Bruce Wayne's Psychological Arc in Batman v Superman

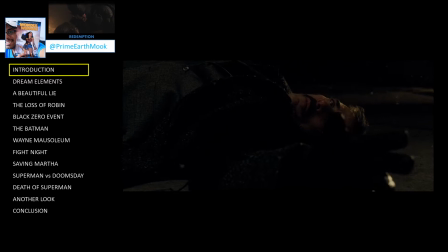[0:30]
Batman v Superman Dawn of Justice is a dark film. Some have harshly criticised the depiction of certain characters and plot points, often based on just a single viewing of the theatrical cut of the film. However, for many people, opinions of the film have improved, sometimes substantially,
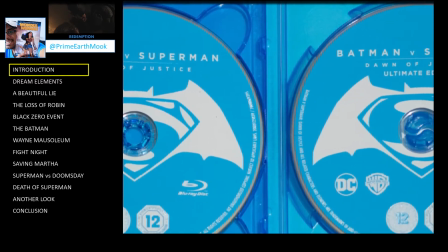[0:46]
by revisiting the film, either in the theatrically released form, but quite often by exploring the director's cut, also known as the Ultimate Edition.
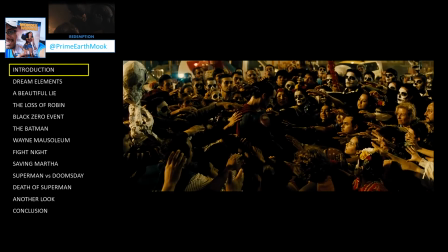[0:54]
Why is this? Some people are more drawn to and appreciative of Zack Snyder's visual style.
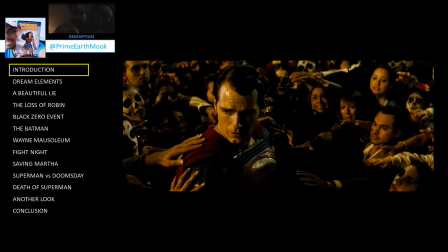[1:00]
They are willing to give his work some consideration rather than writing it off based on first impressions.
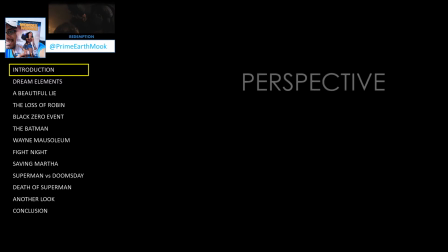[1:05]
So how do we go about it? To start, let's consider Batman v Superman from a different perspective.
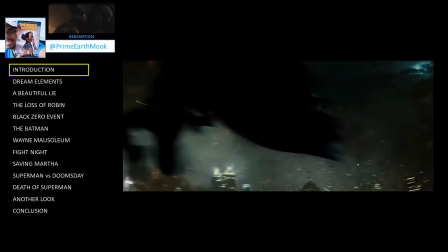[1:11]
One might be tempted to view the film as an action blockbuster. It undoubtedly has action elements.
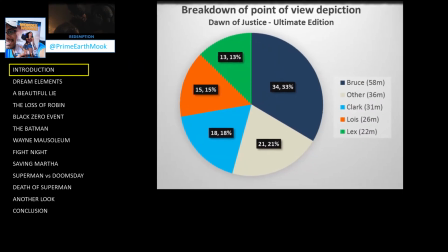[1:17]
However, from the point of view of the main character, Bruce Wayne, it is a psychological drama.
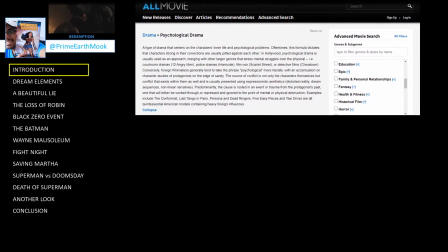[1:22]
The description of psychological drama from allmovie.com is quite strongly reflected in the presentation of Batman v Superman.
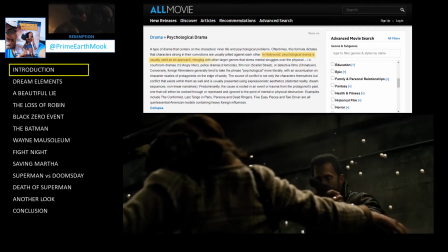[1:30]
In Hollywood, psychological drama is usually used as an approach merging with other larger genres that stress mental struggles over the physical.
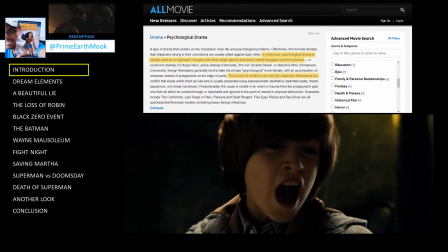[1:39]
The source of conflict is not only the characters themselves, but the conflict that exists within them as well,
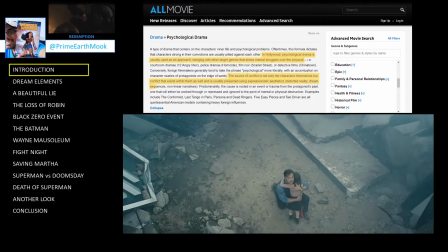[1:44]
and it is usually presented using expressionistic aesthetics, distorted reality, dream sequences, non-linear narratives.
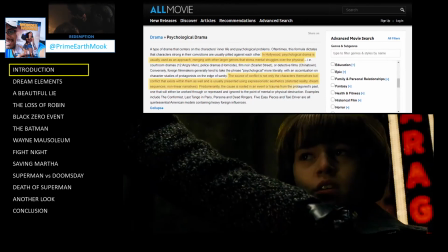[1:52]
Predominantly, the cause is rooted in an event or trauma from the protagonist's past,
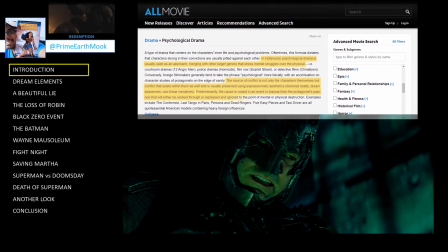[1:57]
one that will either be worked through or repressed and ignored to the point of mental or physical destruction.
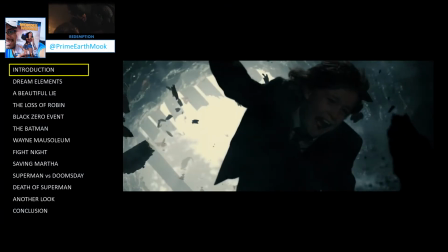[2:03]
In the film, dream sequences offer us an important window on Bruce Wayne's mental state and subconscious struggles.
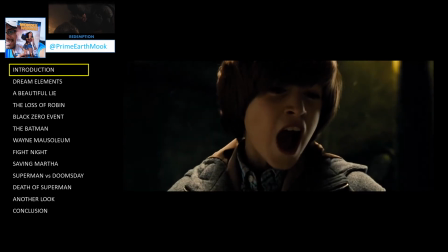[2:09]
These dream sequences are typically signalled by the use of slow motion, which implies that they're not a normal mode of perception.
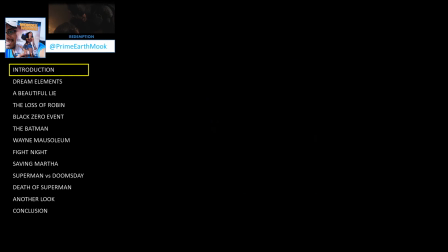[2:15]
But this use of slow motion also gives viewers more time to observe what is presented on screen and consider what it means symbolically rather than literally.
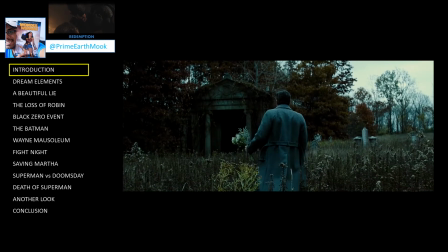[2:23]
As with our own dreams, they are not necessarily documentary footage. Rather, they are impressions conjured by the mind and open to interpretation.
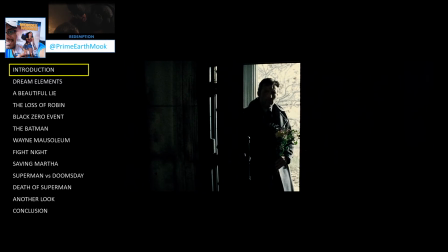[2:31]
With iconic analysis, we can also explore cinematic subtext. That is to say, the symbolism encoded in the visuals.
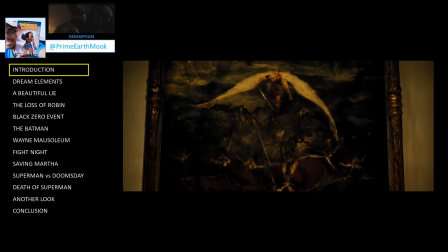[2:39]
Visual subtext is to be found not just in these dream sequences and dramatic scenes, but interestingly also in the peak of the film's action scenes.
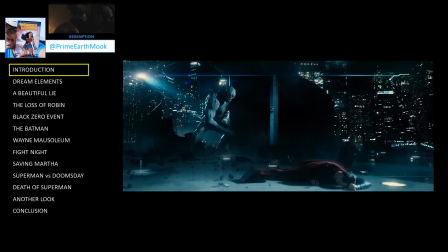[2:49]
Unpacking cinematic subjects requires a level of participation from the audience and active engagement with the material on screen.
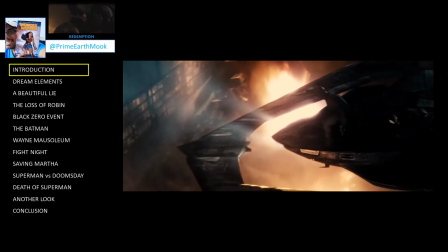[2:57]
With this in mind, let's jump into our analysis of Bruce Wayne's psychology in Batman v Superman Dawn of Justice.
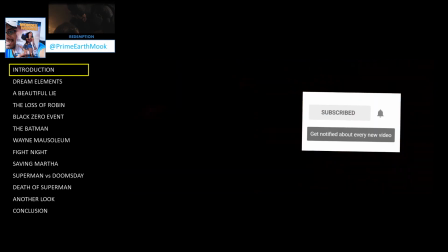[3:06]
If you are new here, be sure to subscribe and hit the bell to get notified when we upload new videos, but a word of warning.
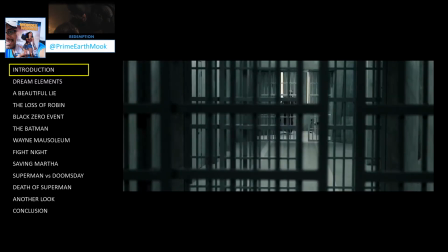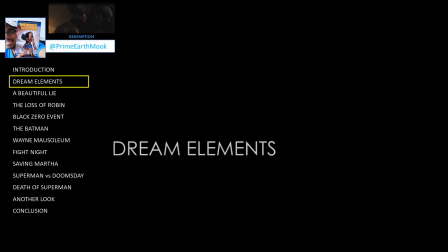[3:20]
Over the centuries, people have drawn links between specific dream elements and psychological challenges faced by the one having the dream.
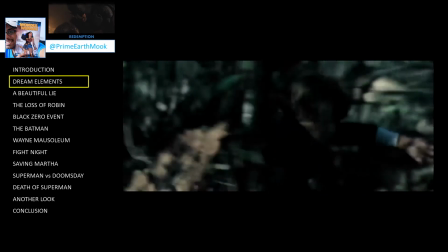[3:27]
Bruce Wayne's dreams include being lost in the woods, which commonly represents being overwhelmed, falling, often representing a feeling of powerlessness, and a monster, which often represents some form of denial or avoidance.
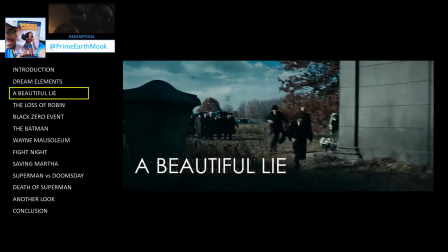[3:45]
The film opens with a dream sequence that depicts scenes from a defining period in Bruce Wayne's life.
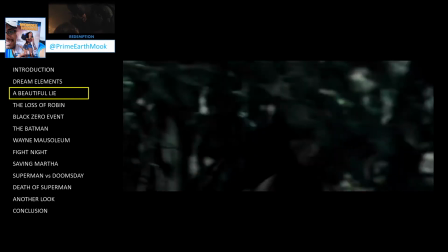[3:51]
We start at a funeral procession from which young Bruce runs into the woods. This stems from him being overwhelmed by grief.
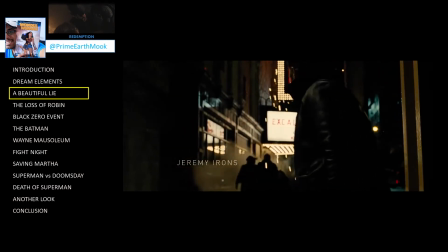[4:00]
We cut to the happy family confronted by a stranger as they leave the theatre. A gun is drawn.
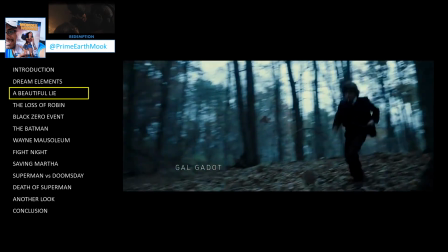[4:09]
We cut to Bruce running in the forest. He stumbles and falls.
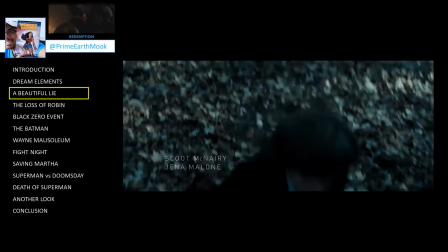[4:16]
We then get an extreme tilt shot inverting the image, symbolic of his world being turned upside down.
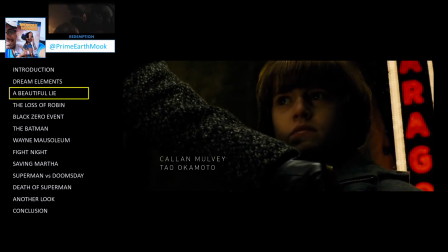[4:22]
We cut to Thomas Wayne clenching his fist. He swings at the gunman.
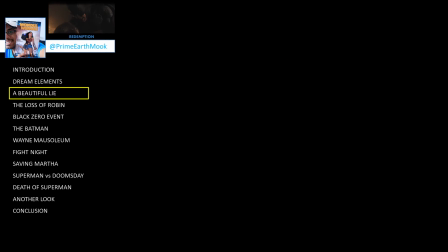[4:27]
The gunman fires. We cut to Bruce running in the forest. The ground beneath him gives way.
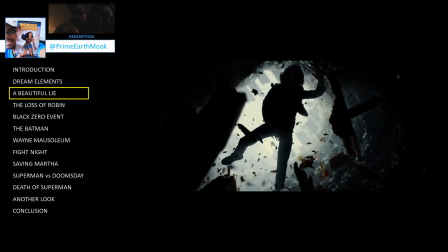[4:34]
He is falling from light into darkness.
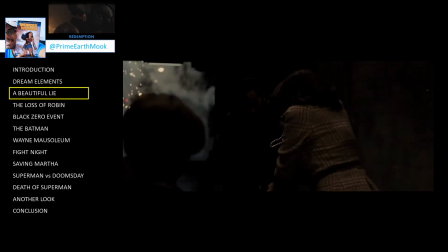[4:38]
We cut to Martha as she rushes forward and tries to push the gun down, but the gunman gets the upper hand.
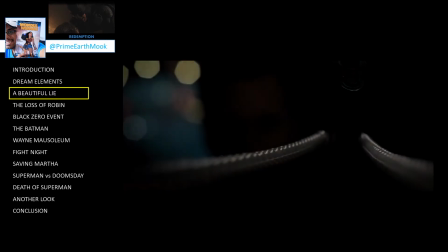[4:44]
The gun is pointed at her. Pearls trace a path that leads to a dark and violent end.
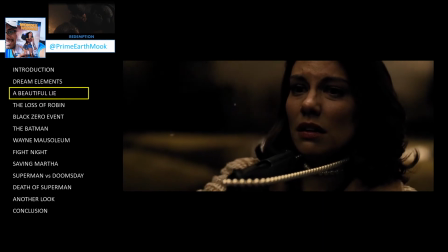[4:51]
Wealth and violence become inextricably entangled. The gun fires again.
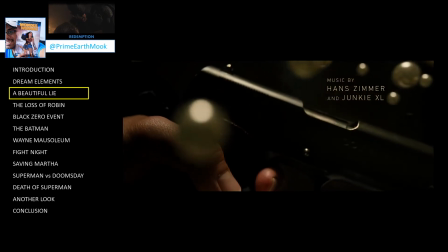[4:57]
The pearls are scattered. A less gruesome standing for blood perhaps, but pearls are also symbolic of wisdom,
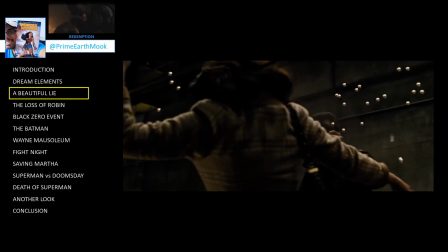[5:03]
so the pearls scattered in all directions also represents the loss of her mother's wisdom.
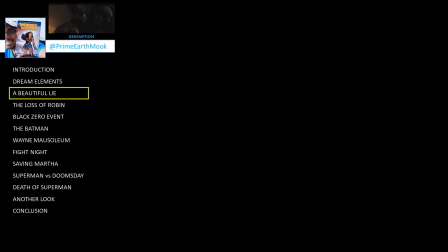[5:08]
As Martha Wayne falls, we cut to Bruce hitting rock bottom. We cut back to see a pearl landing on Martha's hand. Young Bruce lets out a muted scream.
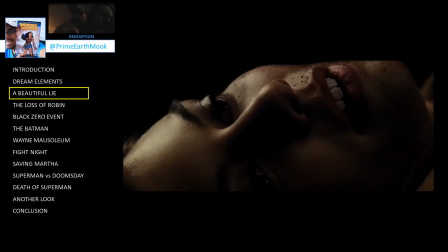[5:23]
His father reaches out and utters his final word.
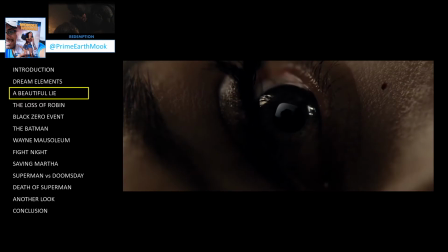[5:29]
We cut to an extreme close-up of Martha's pupil dilating. The pupil is a dark void and the dilation symbolic of how the darkness in Bruce grows with Martha's death.
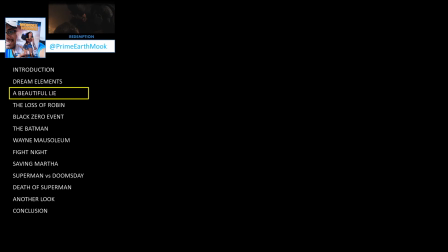[5:40]
The pull that we saw landing on Martha's hand drops into the drain in Gotham, but via dream logic it lands in the cave of bats alongside young Bruce. At the bottom of the cave Bruce finds the bats and rather poetically this is where the creators of Batman are credited.
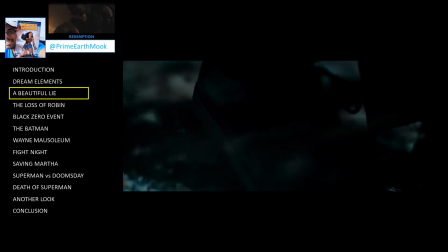[5:58]
The sequence closes with a colony of bats swarming around young Bruce, seemingly lifting him out of the cave. However, in the closing monologue, the voice of adult Bruce states, In the dream, they took me into the light.
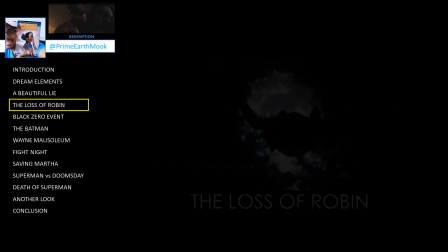[6:12] A beautiful lie.
Another major trauma in Bruce Wayne's life is the loss of Robin.
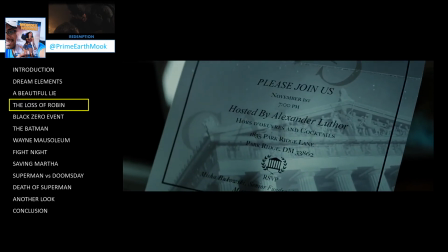[6:19]
In the Batcave, just before Bruce prepares to go to Lex Luthor's Library of Metropolis benefit, we see Bruce staring at the suit.
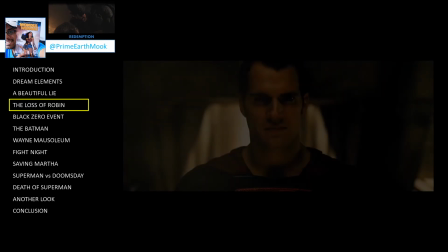[6:27]
It is filled with an ominous darkness. The darkness of the Batman is once again visually represented in the nightmare future.
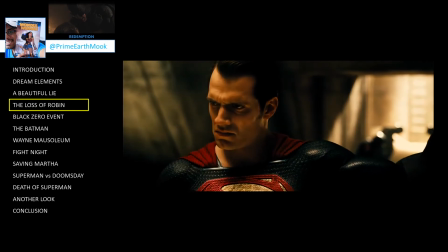[6:34]
When Superman unmasks Bruce, we see the cowl presented as filled with a dark emptiness.
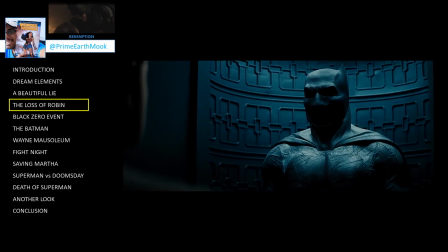[6:40]
Here in the Batcave, there are subtle camera push-in movements. The visual conjures the quote from Friedrich Nietzsche's Beyond Good and Evil.
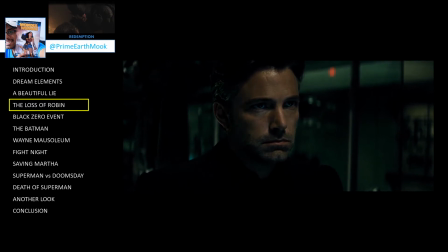[6:48]
He who fights monsters might take care lest he thereby become a monster. For when you gaze long into an abyss, the abyss also gazes into you.
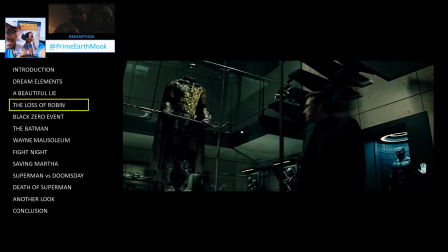[6:57]
As Bruce leaves the Batcave, he walks past a vandalised Robin suit,
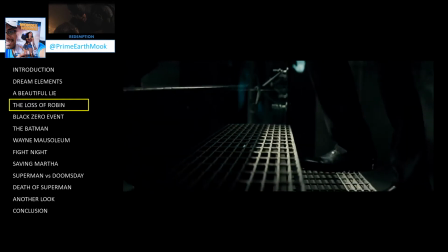[7:02]
alluding to the loss of his partner in crime fighting, one who looked up to him as a father figure, another person he could not protect.
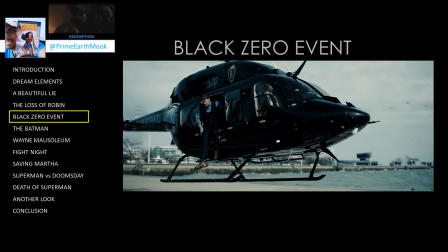[7:10]
Another major trauma in Bruce Wayne's life is the Black Zero event,
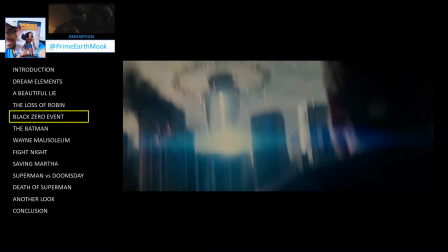[7:14]
where the Kryptonian invasion leaves a sizeable portion of downtown metropolis in rubble and thousands of civilians perishing.
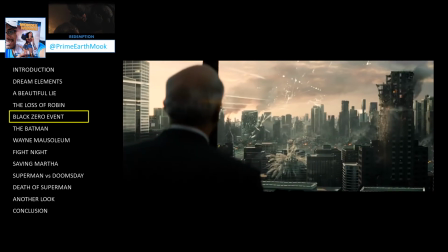[7:21]
Bruce once again is a powerless observer. Zod and Superman crash into Wayne Financial.
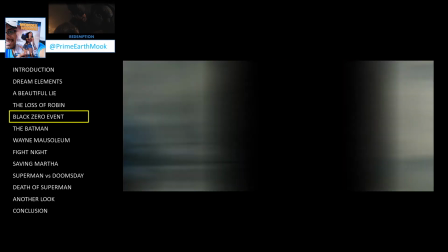[7:29]
Bruce sees heat vision blasting through the building compromising its structural integrity which results in a catastrophic collapse.
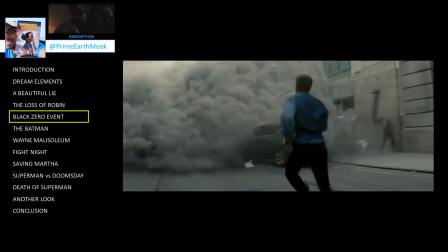[7:40]
We see Bruce running into the cloud of dust. This mirrors the way he ran into the forest as a child.
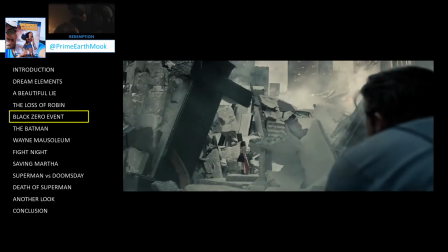[7:46]
In the midst of this tragedy, Bruce sees a child staring upwards, transfixed.
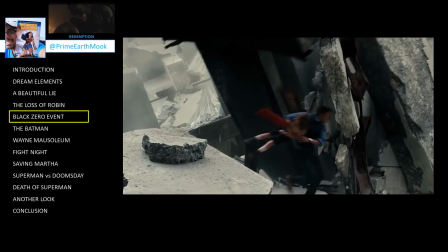[7:51]
She's about to be crushed by debris. Bruce swoops in and saves her just in the nick of time.
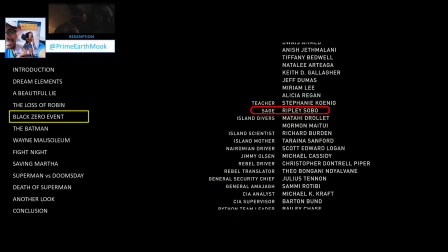[7:58]
This girl's name is Sage. She is in shock and disbelief. Bruce tries to comfort her and asks where her mother is.
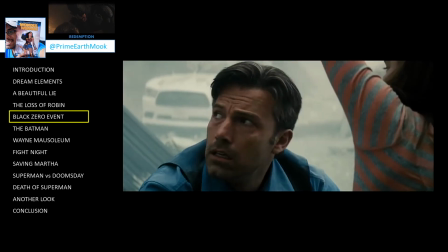[8:06]
Sage points up to a skyscraper, but the top portion of the building is no longer there.
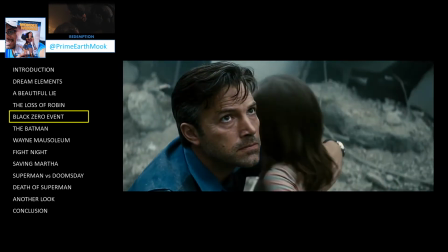[8:11]
A sonic boom draws his attention. Bruce looks up to the sky, seeing Superman and Zod crashing through another building.
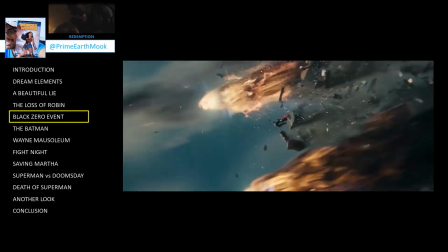[8:18]
An ominous tune rumbles as a simmering rage builds in him.
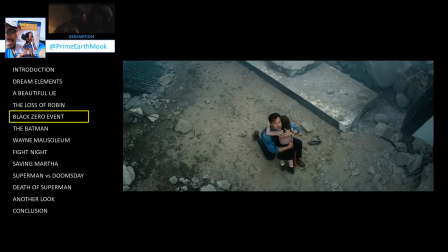[8:22]
As the crane shot pulls out, Bruce becomes smaller in frame, implying a feeling of powerlessness.
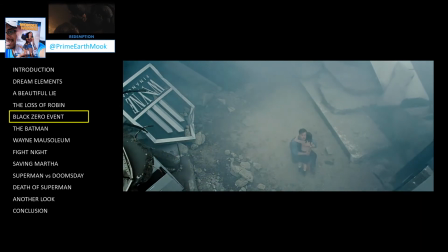[8:27]
And on the left of frame, we see the logo of Wayne Financial, inverted. Once again, Bruce Wayne's world is turned upside down.
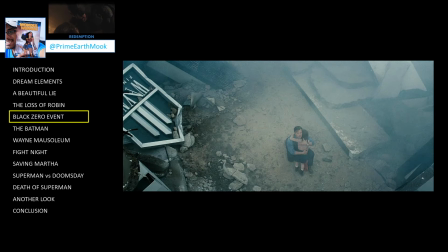[8:35]
The shot implies a vulnerability to Bruce as he embraces the child. Sage is perhaps symbolic of Bruce Wayne's inner child.